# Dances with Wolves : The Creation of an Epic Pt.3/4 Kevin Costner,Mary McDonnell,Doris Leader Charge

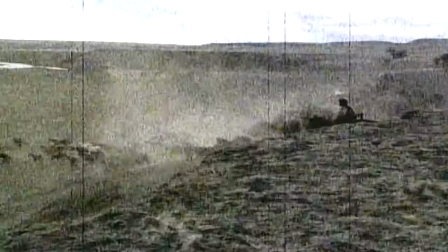[0:11]
Kevin kept saying we have to have it be as authentic a look. He said from the beginning, you know what?
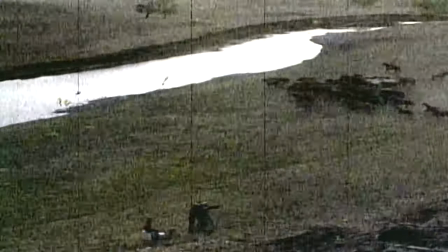[0:17]
To do this right, we're going to have to just about make everything. We have to build it all. Well, Jeffrey Beecroft can do that in spades.
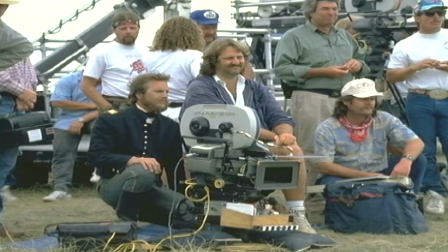[0:24]
I mean, he goes back, and if he doesn't know it, he studies like few I've ever known. I immediately go to research. I immediately start grabbing all the images I can so that when I meet with the director, I have something to show him and say, do you think, does this work?
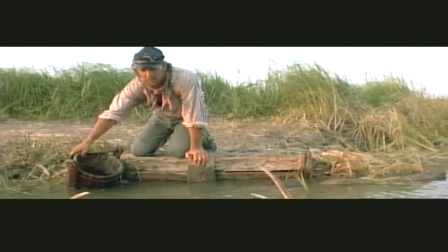[0:40]
We had a person called the dead animal wrangler, and I needed a bunch of dead animals for the forts and things like that.
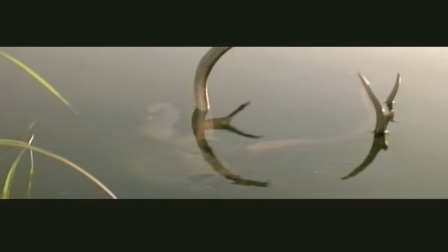[0:47]
And so the lovely state of South Dakota would give us roadkill, deer and antelope.
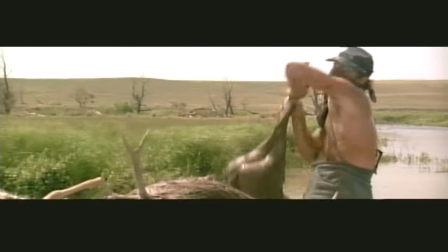[0:54]
And we would have those soft-mounted with sawdust and use those in the set. This was not the best job to go pick up these animals.
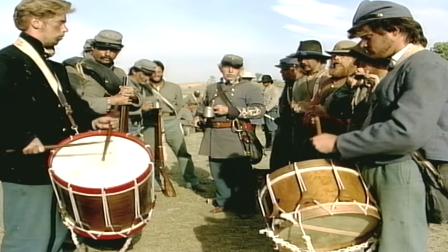[1:06]
When we had to do the Civil War, I felt the film should be in the fall. and Jim came to me because Jeff we can't go back east to shoot we can't do it we're going to do it we can't do it now so
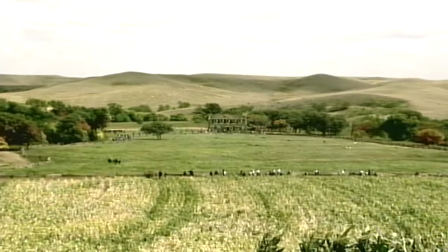[1:17]
I built this set in the middle of a parched earth and we irrigated it grew all the grass grew all the corn everything and then
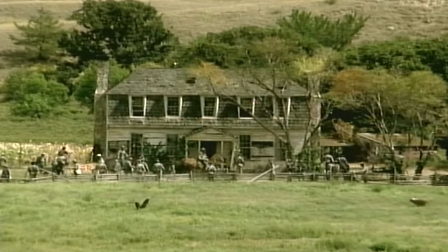[1:24]
I decided that I was going to paint all the trees to fall and so we painted probably a thousand trees all to
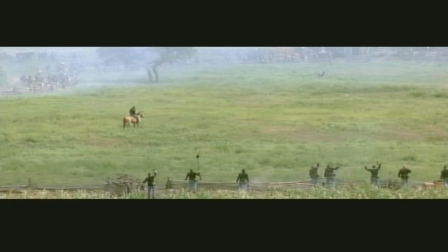[1:31]
have fault colored leaves everybody thought I was nuts but we got giant orchard sprayers and sprayed it all and painted every single leaf.
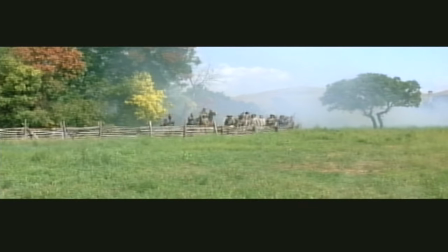[1:38]
I had to make it look like you're in Tennessee, and I think it worked.
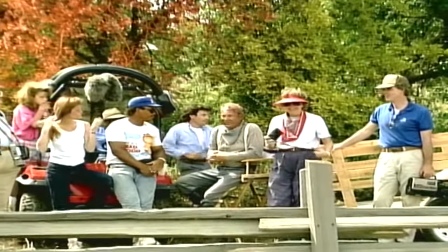[1:42]
And also, it was everybody's, I think, favorite set to come out to, because we'd been out in Fort Sedgwick in the dust and the dirt for a long time,
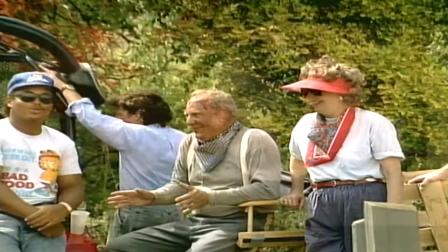[1:50]
and you finally got a breath of fresh air when you got to the Civil War scene.
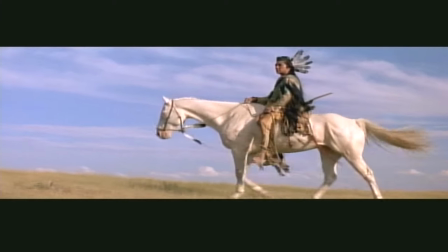[1:55]
All of the film feels so real, partly because you're putting him in these costumes that we didn't just go to your typical house and rent these pieces.
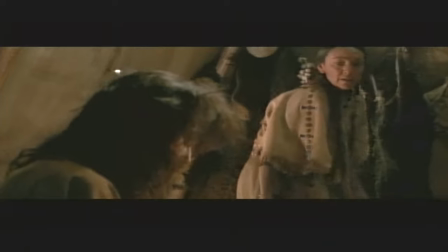[2:04]
It was painstaking to go through and to figure out what each costume would be,
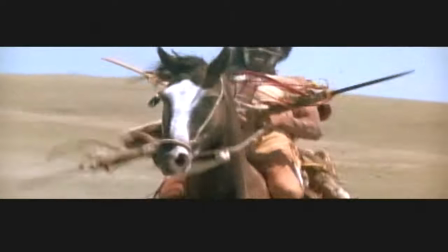[2:09]
but I think when you put one of these on, I know you do, every time they were transformed.
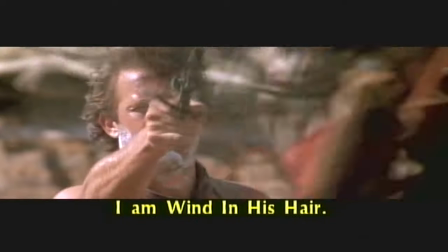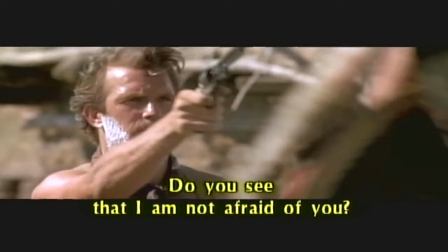I was the costume designer on Dances with Wolves, but the sewer really the ones that designed the costumes in essence because all the elements came from history and from them.
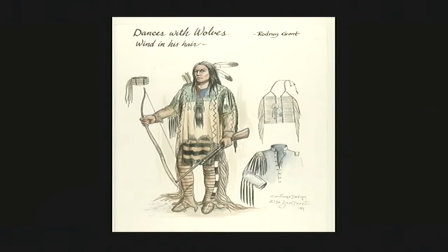[2:35]
I just put different elements together to create a character.
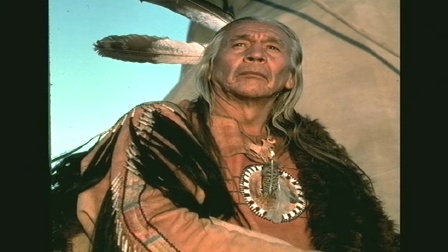[2:39]
I like the whole idea that when an actor puts on the costume that they feel the part and become the part and are the part.
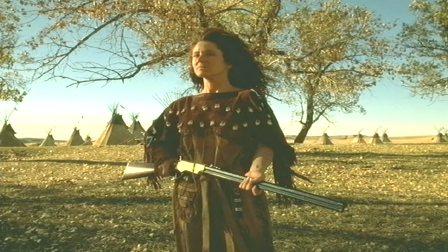[2:48]
That is actually my biggest challenge. When they feel that, then I feel I've been successful. I helped my granny tan hides when I was a kid and that's something that was definitely a part of my reality it helped
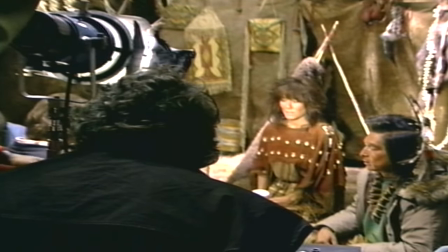[3:02]
connect to who I was as that person once I got the dress on I was kind of I remember the first day thinking there's no way it was like flying in over the prayers like oh my gosh three months of this thing come on you've got to be kidding me
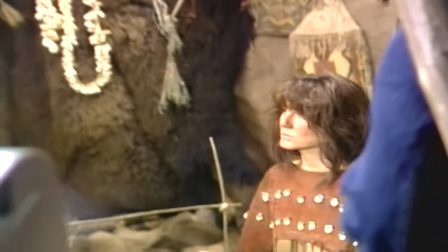[3:16]
but it goes away I after a
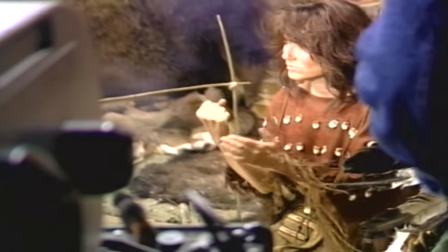[3:20]
few days I don't think I ever thought about it it's like putting on a uniform it was just what you wore everything is new when you
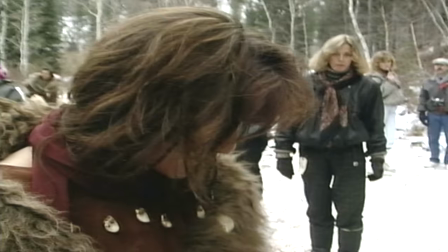[3:29]
make it and we had to really age everything down tremendously so it looked like it was it had been worn for many years and don't
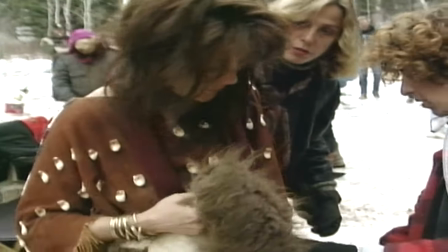[3:35]
forget when native americans make these kind of costumes with the quill work and what have you the women sit there and they take
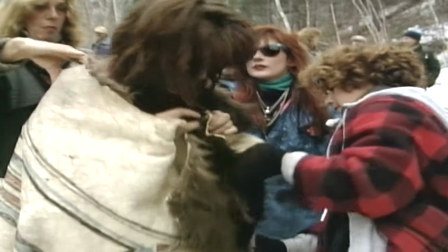[3:42]
months and sometimes years in creating these costumes whereas we had to do it in a very short amount of time these costumes were all hand designed all done with natural tanned leather stuff like that natural tan buffalo height and
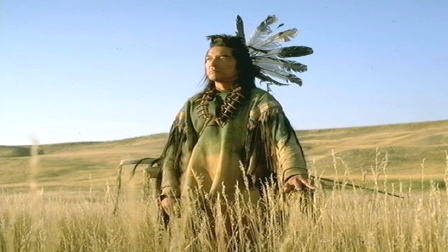[3:58]
the smell of the natural tan stuff it's it's intoxicating it's wonderful i think elsa just did a superb job i think she really got it and she worked with absolutely nothing she had like no
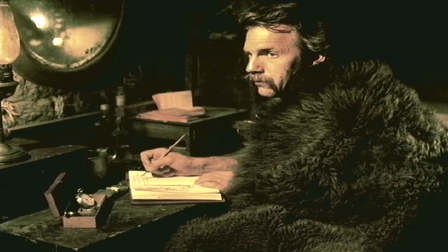[4:09]
money and we all had no money but we and we know that we had no money.